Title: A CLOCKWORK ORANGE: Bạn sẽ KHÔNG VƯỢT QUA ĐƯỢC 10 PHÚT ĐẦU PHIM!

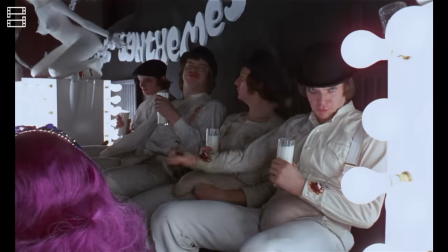Nhưng nếu nói đến ý chí tự do Alex là kẻ tự tại nhất Hắn không muốn bị ra lệnh bởi bất kỳ ai Khi đám tay chân tỏ thái độ Alex cũng xử chúng luôn
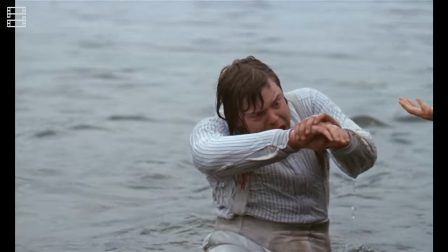Cậu ta làm những gì mình muốn Lấy những gì mình thích Và không bị gò bó bởi bất cứ một thế lực nào
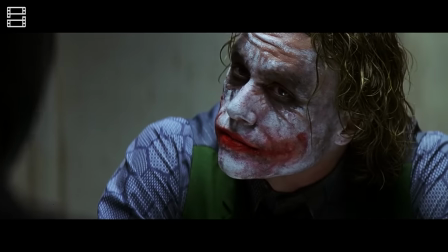Đây chính là điều mà cá nhân mình cho rằng Kéo về sự hâm mộ cho những nhân vật phản diện Người ta thích thấy Joker phơi bẩy sự ôn loạn
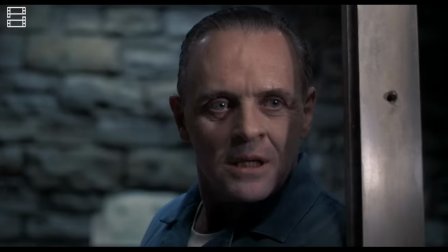bên trong những người tốt Tranh luận khá sôi nổi về chết lý của Thanos Hay không thể phủ nhận nét quyến rũ của Hannibal Lecter Vì sao?
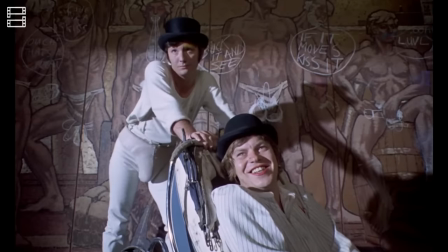Vì trong những kẻ ác này rất tự do Tự tin và làm chủ cuộc đời mình
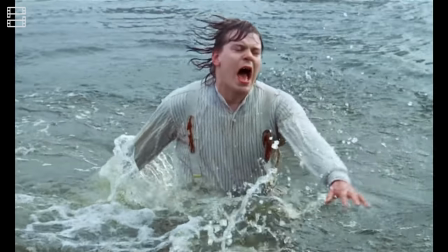Và nếu chỉ dóng theo thang điểm một chiều này Họ là những kẻ có cái gì đó con người nhất Khi độc lập suy nghĩ khỏi tất cả các thế lực xung quanh
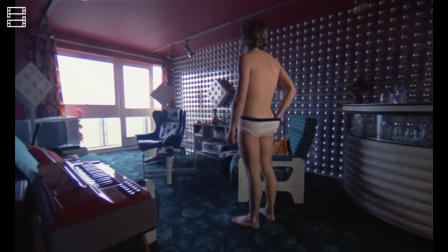Thật vậy German là từ chúng ta dùng để nói về Alex Nhưng trong tâm trí cậu ta Bạo lực tuyệt đẹp như một án thơ tình
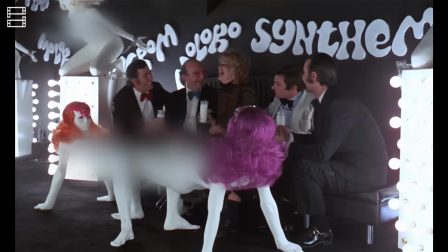Đạo diễn Stanley Kubrick Đã sử dụng rất nhiều những bản nhạc cổ điển Những bức họa Chạm khắc
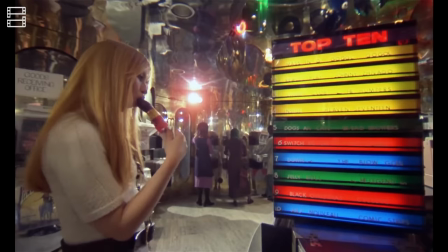Thứ được đa số công nhận là nghệ thuật hàn lâm Và cái đẹp tình túy dài dắt khắp bộ phim
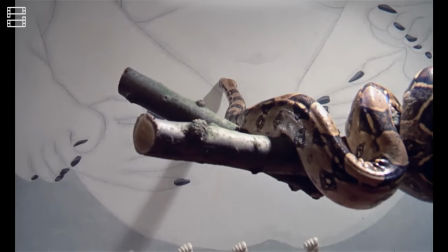Nhưng trong A Clockwork Orange tất cả đều có hình thù gợi dục, nói về hoặc bán bộ tôn giáo.
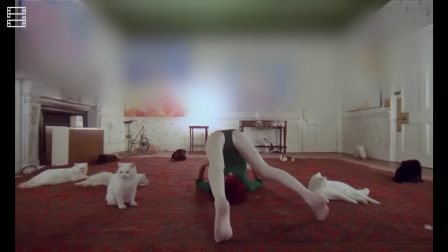Dù chỉ là phòng đoán, nhưng mình cho rằng đây là cách phim muốn khán giả nhìn thế giới theo con mắt của Alex.
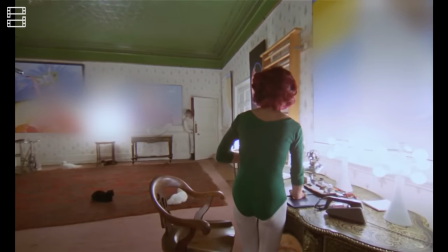Cậu ta coi tình dục, bạo lực và sự đau khổ của kẻ khác như một thứ nghệ thuật, như cái đẹp hàn lâm.
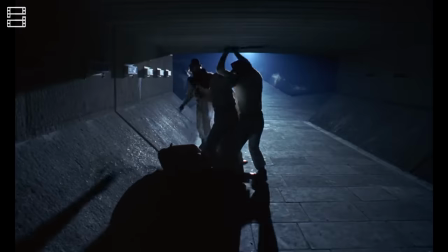Alex và đám bạn thực hiện tội ác giữa những giai điệu cổ điển vui tươi, nhộn nhịp. Cậu ta thậm chí còn hát một đoạn nhạc vô cùng vui tai trong Singing in the Rain khi đang hành sự.
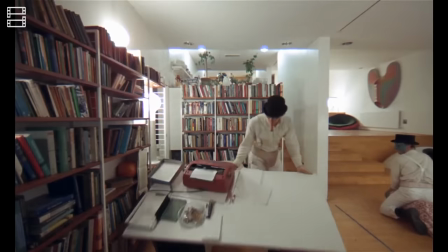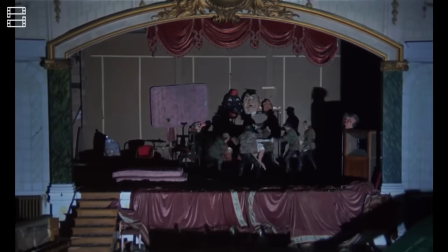Phân cảnh cô gái bị đám con đồ bắt ở đầu phim cũng vậy.
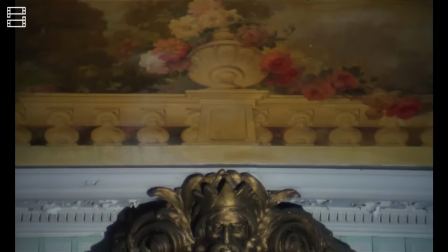Ta thấy địa điểm lúc đó là trên một sân khấu rộng lớn trong nhà hát Hành động bẩn thiểu đó được thực hiện giữa nơi đáng lẽ dành cho các vở kịch
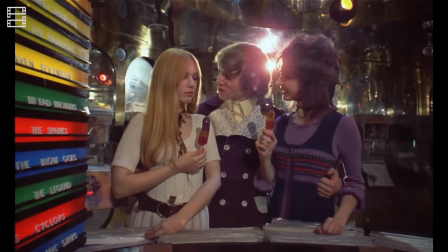Và đó chỉ là ví dụ cho rất nhiều lần cái đẹp được trộn lẫn cùng với tâm hồn của Alex
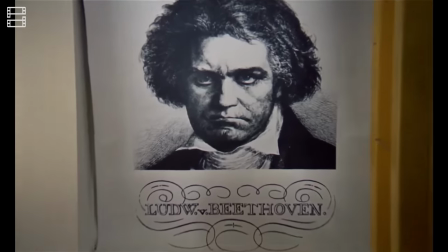Đặc biệt, hắn có một tình yêu khổng lồ dành cho nhà soạn nhạc Ludwig van Beethoven và bản giao hưởng số 9
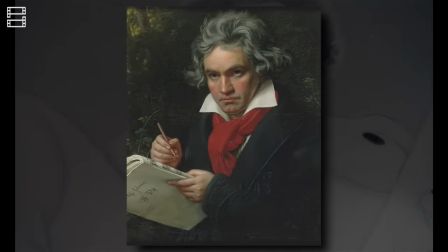Là một trong những kiệt tác được biết đến rộng rãi nhất Qua tìm hiểu,
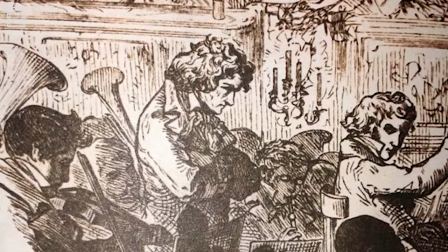bản giao hưởng nổi tiếng này là những giai điệu tôn vinh con người, tình yêu, sự tự do và lòng nhân ái Một hồi cuối dữ dội,
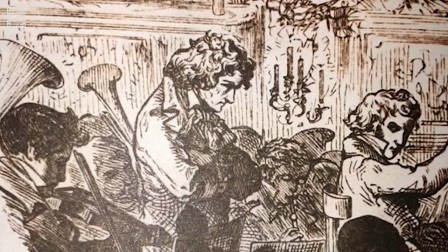mạnh liệt, ca ngợi những giá trị tốt đẹp của tình yêu và sự đoàn kết.
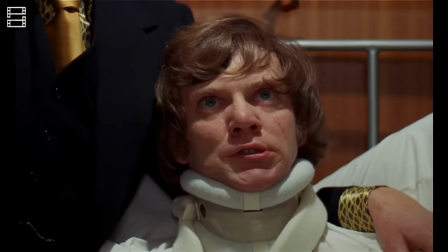Mỉa mai thay, trong đầu Alex, tất cả ám nhạc vang lên khi hắn được giải thoát và tự do về với lại bạo lực.
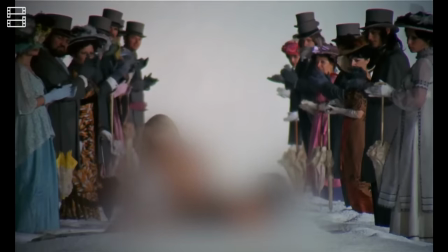Một phân cảnh thật tội lỗi khi phải thừa nhận rằng khung hình được bài trí một cách tuyệt đẹp.
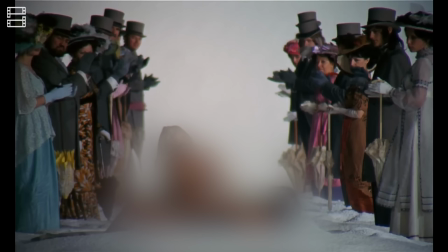Alex và một cô gái đang vật lộn giữa nền tuyết trắng xóa, hai bên là những kẻ ăn mặc trang trọng đang đứng vỗ tay không ngớt.
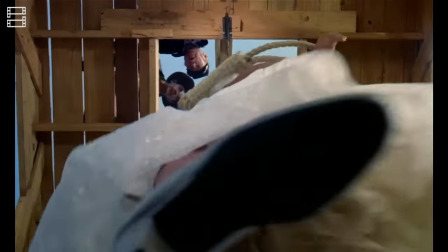Alex tự tôn vinh chính mình, chính thứ nghệ thuật méo mó của mình.
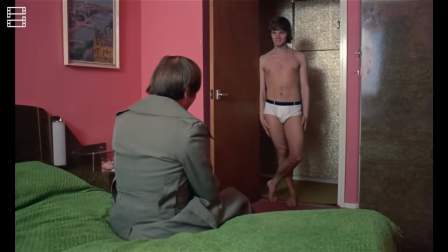Bạo lực, hành hạ đối với hắn chính là tinh hoa của nghệ thuật, đại diện cho sự tự do tự tại của hắn.
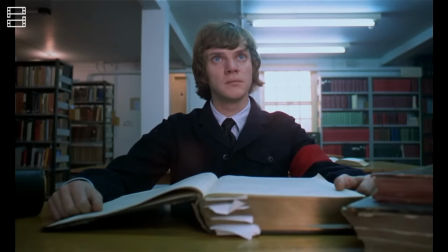Báng bổ hơn, khi đọc Kinh Thánh, một cuốn sách đầy thiêng liêng,
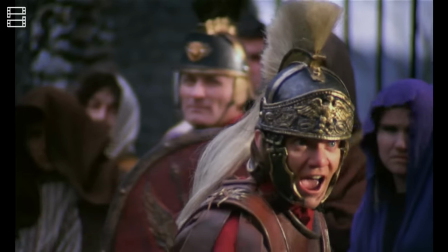Alex đã ước mình được làm tên lính La Mã đã đánh roi vào chúa Giê-xu, muốn được hưởng lạc cùng những người hầu gái và thoải mái chém giết.
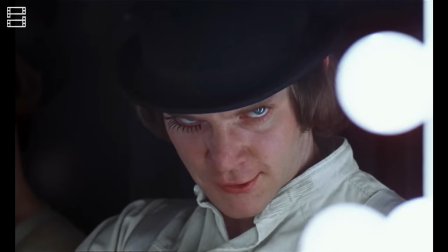Tất cả chỉ để chứng minh rằng bản chất của Alex là xấu xa, cái đẹp trong mắt hắn cũng xấu xa.
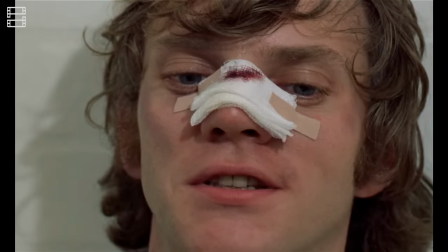Hắn đại diện cho mặt còn lại của đồng su, cho cây ác thuần tùy.
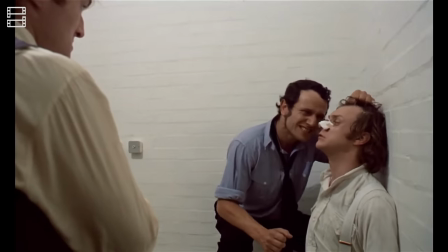Và nếu một người như thế tồn tại, một kẻ không thể cải tạo, một kẻ chỉ là chính mình khi ác độc, thì liệu hắn có xứng đáng được hưởng ý chí tự do hay không?
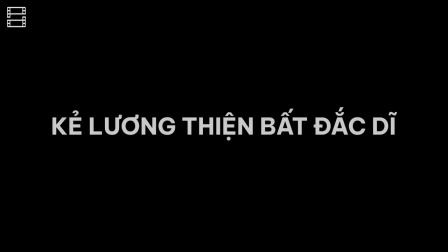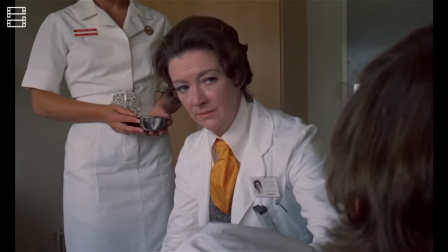Câu trả lời dành cho Alex chính là một phương pháp hư cấu mà các nhà khoa học đã nghiên cứu với tên gọi Ludovico.
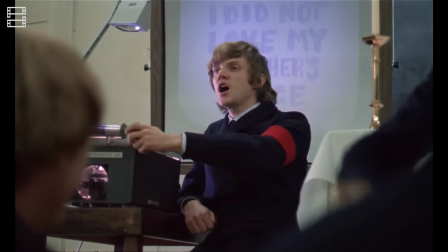Sau khi giết người và bị bắt vào tù, đứa trẻ của chúng ta vẫn chẳng hề thay đổi. Ồ, cũng là lẽ dĩ nhiên.
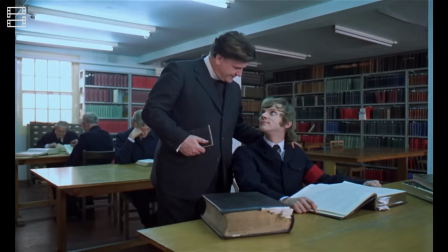Hắn chỉ giả vờ cải tạo, ngoan ngoãn để nhanh nhanh được mãn hạn.
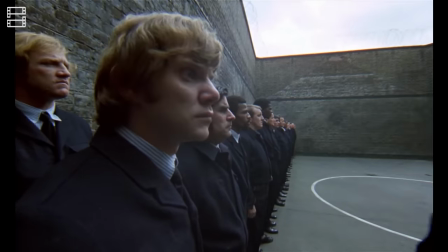Vì vậy, khi nghe thấy phương pháp Ludovico có thể rút ngắn thời gian sau song sát buồn chán, Alex đã tình nguyện tham gia.
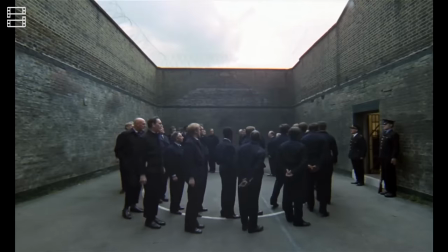Tiếc rằng, cậu ta không biết mình sắp mất đi sự tự do vĩnh viễn. Bị đưa vào một căn phòng tối chỉ có một chiếc ghế và màn hình trước mặt.
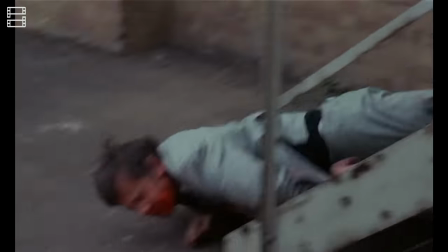Hai con mắt của Alex bị kéo căng ra liên tục, bắt phải thu nạp những hình ảnh man dợ một cách thủ động.
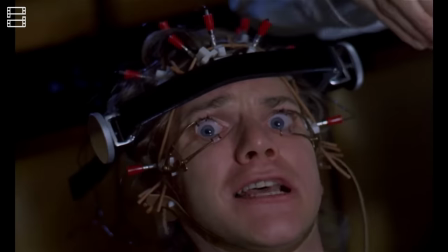Kết hợp với thứ thuốc được tiêm vào người trước đó, cơ thể Alex sẽ dần có cảm giác buồn nôn đối với những hành động xấu xa.
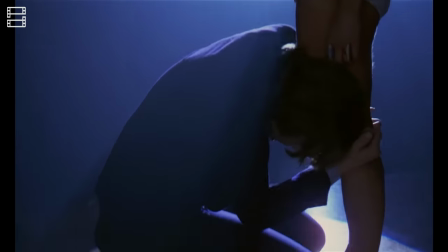Mỗi khi định dơ nam đấm, định xe áo một cô gái, Alex sẽ buồn nôn, quằn quại trong đau đớn.